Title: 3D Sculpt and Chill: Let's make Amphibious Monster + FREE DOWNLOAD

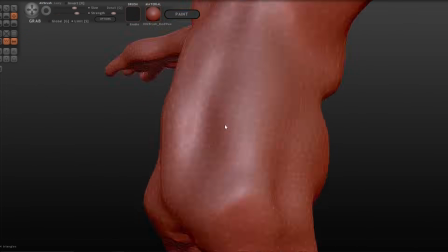I'm trying to consider the curvature of the spine it's good to take a look at anatomy
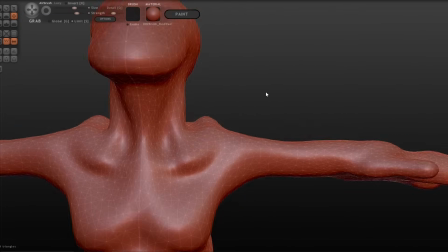books have a look at human spines and
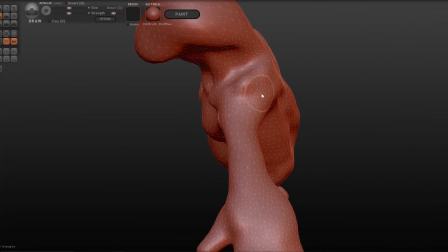and the spines of animals how the bones connect what looks natural and you can apply that
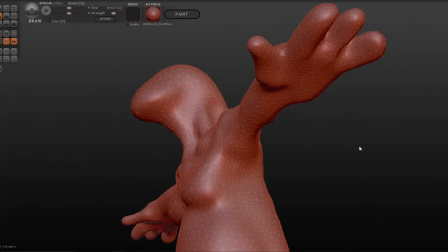knowledge when you are sculpting a creature and then you can envision what
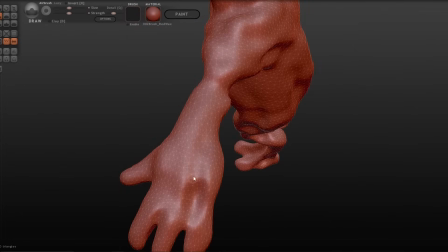the bones would be like inside the creature you can see now that I have the shape I'm starting to add a bit more form now
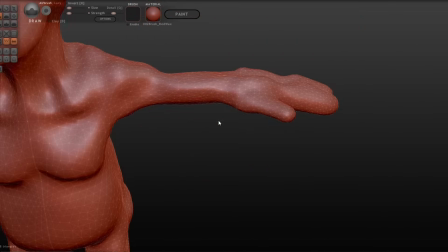I'm trying to express a sense of tendons underneath the skin here,
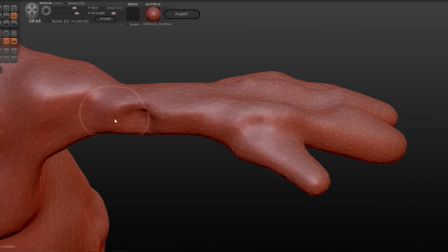the joints of the elbows, the wrist.
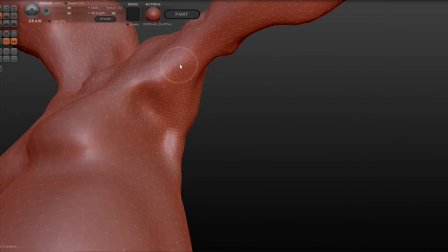You can see that I am trying to add a sense of muscle attachments.
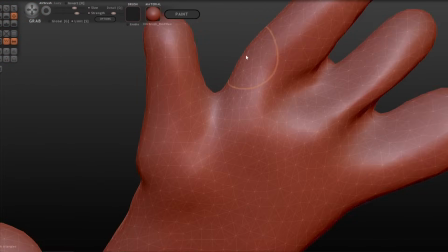Now in human anatomy, muscles are attached to features on our skeletal structure called tuberosities.
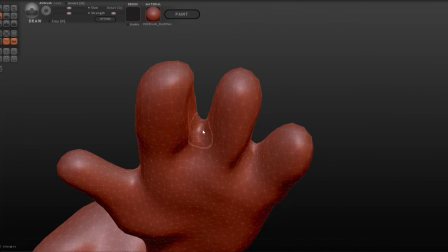Tuberosities are basically little bumps on our bones that allow the muscles to attach to the bones,
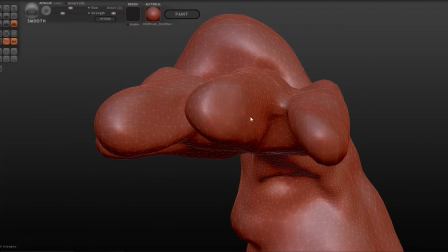otherwise the muscles have nowhere to attach to.
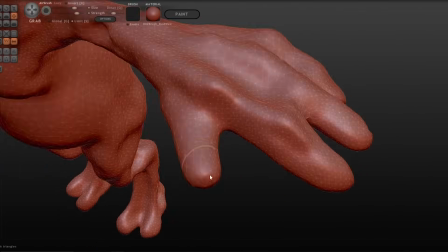So when I'm sculpting I like to consider where the tuberosities might be, where the muscles might attach to the creature here.
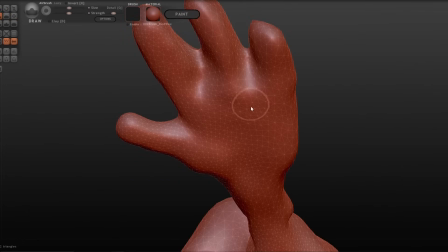I'm adding a bit of form to the palm of the creature here, imagining where the muscles might be.
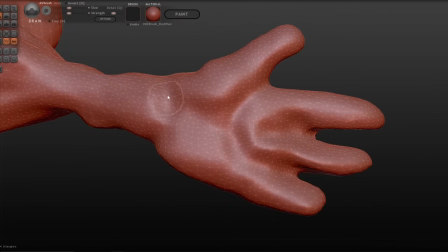We're going to shape out the hand a little bit.
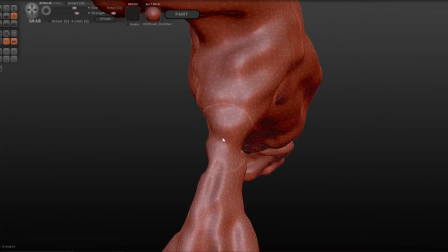You can see that as we sculpt the polygon count does increase until it gets higher and higher and higher.
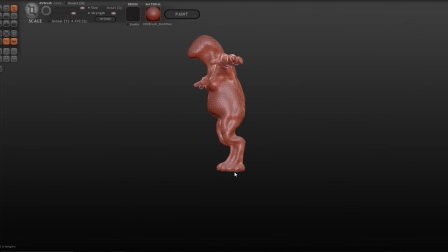This tool and any modern sculpting tool will have a brush that allows you to reduce the poly count. The higher the polygon count, the more difficult it will be for your game engine to render, the more expensive it will be.
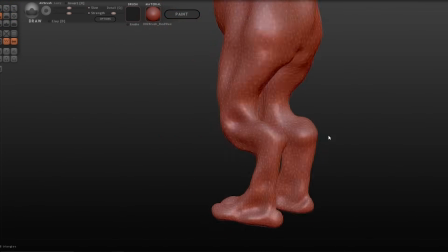If you have a high poly count, then this model will cause the frame rate to drop, so it's important to keep in mind a balance.
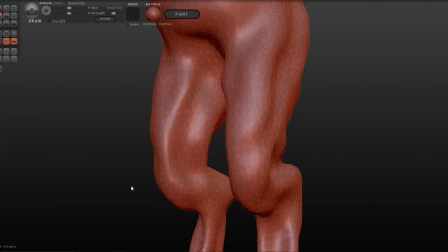If you lower the polygon count, then there will be less definition, but it will be easier for your program to render.
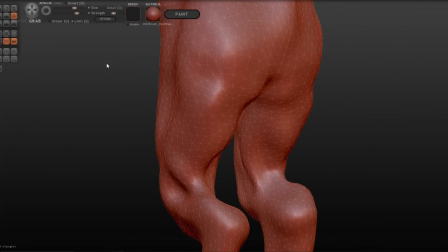So it's important to consider these when you are creating graphics and developing a video game.
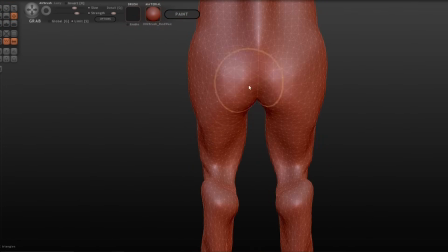You can see I'm trying to smoothen out the cheeks here. You don't want them too big, you don't want them too narrow.
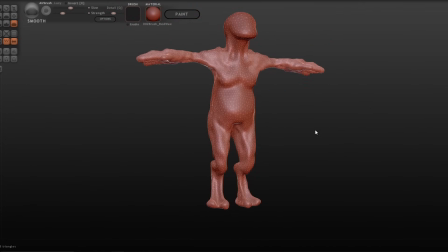And I'm trying to consider if this was some sort of frog man or amphibian man, how thick would those cheeks be?
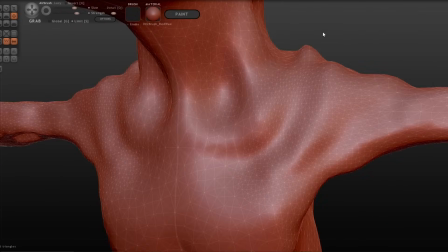And I think on a frog, perhaps, maybe it might be a bit smoother and sleeker.
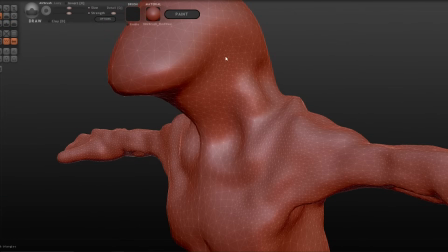I'm trying to get a sense of the clavicle bones. I want the neck to be quite thick so it has a frog-like appearance to it.
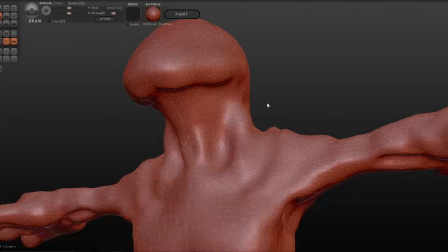And I'm trying to define the jawline here so it feels amphibious while not necessarily exactly being a frog.
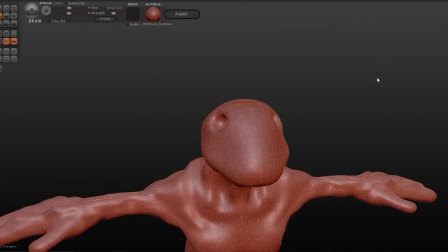Next, I'm carving out eye holes.
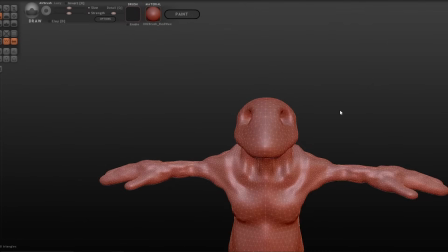And I want to make sure that these eyes are placed in a way that doesn't look too adorable. but it doesn't look too threatening.
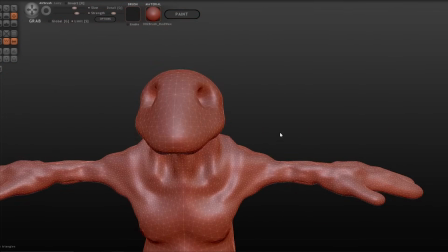There's a balance to monsters, to creature design,
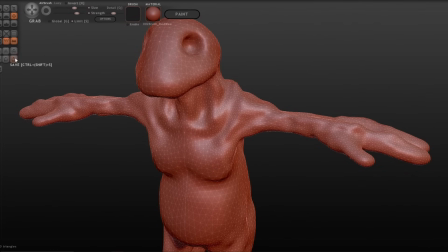and that there has to be some degree of relatability. And depending on the project that you're working on, I like to have a degree of grotesqueness and a degree of cuteness to my monsters.
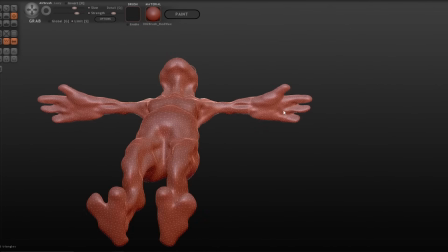And I believe if you have both of those elements in there, it's more interesting to look at.
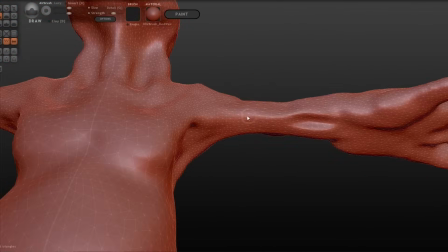If something is only grotesque, then it's not that interesting to look at.
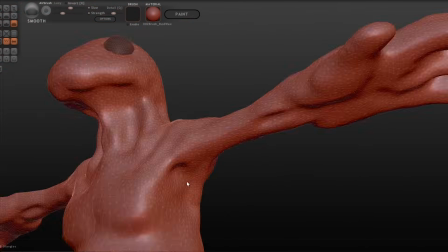And if something is only cute, I think it might make people not see that creature as a threat.
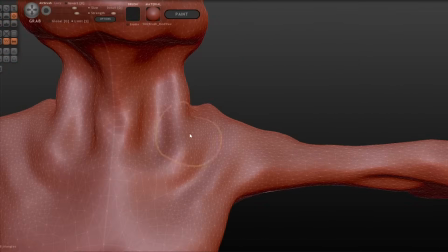So I like to consider having a mixture, a balance of cuteness and grotesqueness.
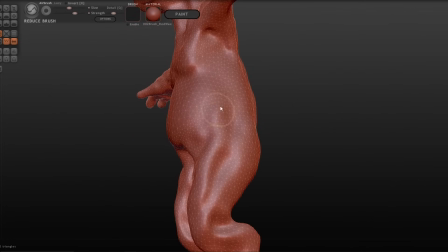And I try to have some sort of relatability, something visually relatable.
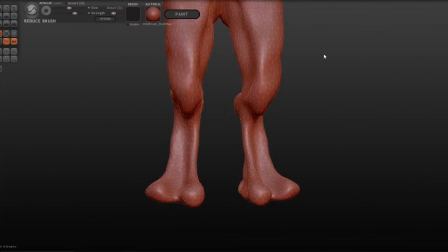It's easy when your creature has the human form,
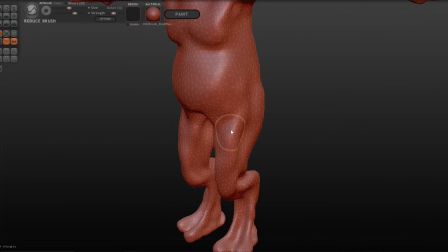because we already identify that as something that could possibly exist because it resembles the human body. But it's something to consider with creature design. Now, I don't necessarily want this guy to be too scary.
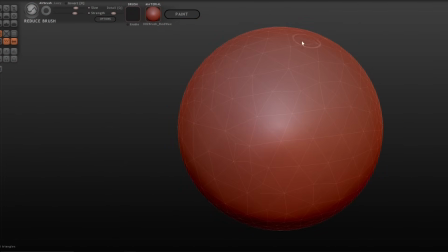I would like you to be able to use this in projects if you just need a monster.